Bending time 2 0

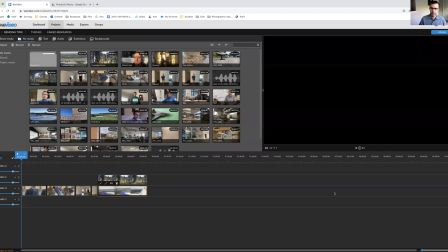0s
All right, so I wanted to go over a couple of ways that you can play with time. I'm just calling it bending time as a practical effect.
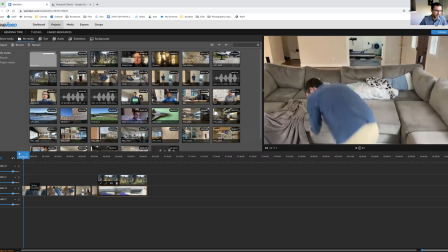7s
First thing that you can do, and this original clip was not at that speed.
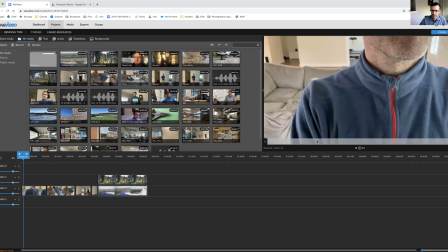13s
It was 30 frames per second. So I'm going to show you the original clip before I show you what I did to it.
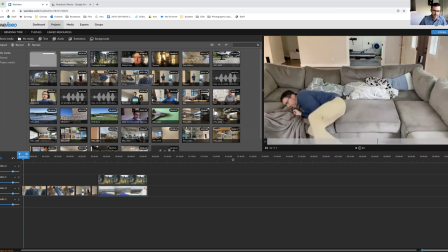18s
And basically, if I take that clip down to the timeline and click on the pencil,
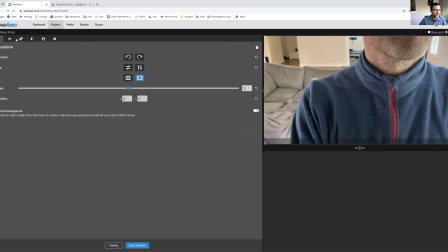24s
I can change the time by going here to the one that looks like a stopwatch and just slowing that down 6 times slower. That's the value, how much slower that is. And that slows down time.
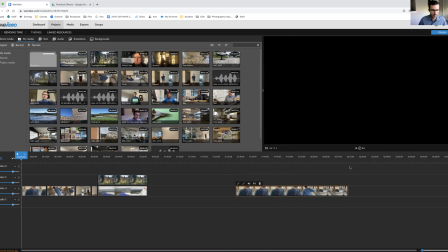41s
Now let me show you how that looks. At 30 frames per second, the camera is taking 30 pictures for each second.
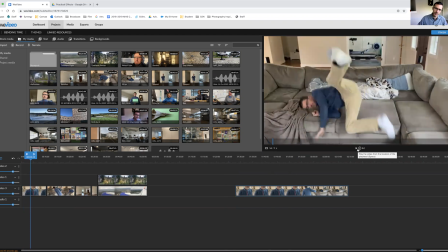48s
And when you slow that down, you start to see each frame, and it just kind of ruins the illusion of the film. At regular speed, 30 frames per second, your eye can't see each individual frame, but when you slow it down, it does.
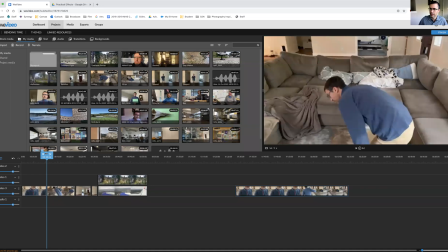59s
So cameras usually have a slow motion feature. Usually the one that I see on the iPhone, it does 240 frames per second, but sometimes really expensive ones will do thousands. And when you slow it down, it just has a smoother look to it.
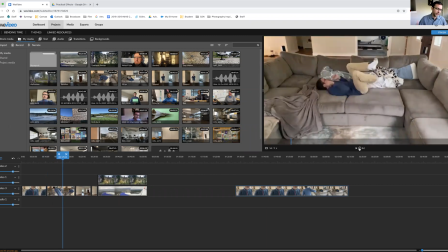74s
So if you do have a slow motion feature, you can take that slow motion footage and get it to your Google Drive just like any other piece of footage, and that's how you can slow down time.
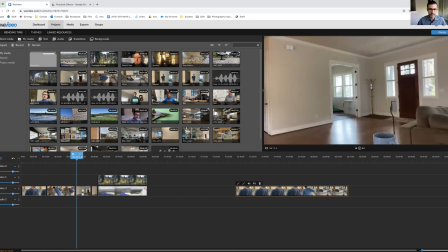83s
And just like you can slow down time, you can also make time faster. And so again, this original clip was just a clip of me running around. But what I did here, I'm going to show you real quick, is I didn't start speeding up time till after this cut.
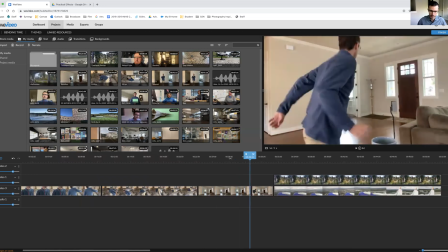98s
So I split the clip right here after the cup of coffee.
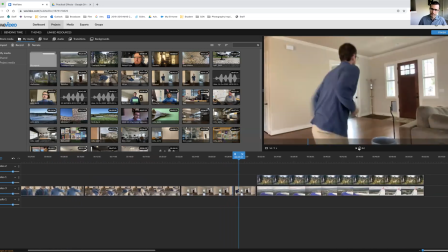103s
And then to show that the coffee was doing something, sped up time after that.
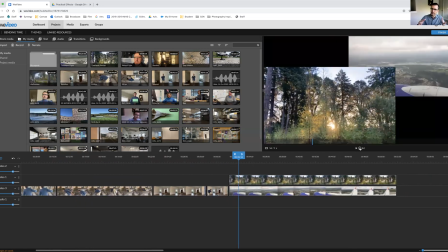107s
So that's what you could do. The other thing you can do to speed up time or show the progression of time is use a time-lapse image. And in one, you see the sunset, and another one, you see some footage from flying in a plane.
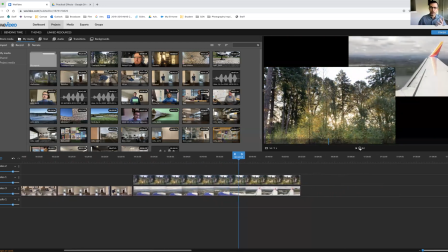119s
And that's another good way to show the progression of time. So with all these tricks, you can bend time, and in doing so, it's pretty easy to do. You just got to figure out which one you want to use and why, just like anything else in film. All right, thanks.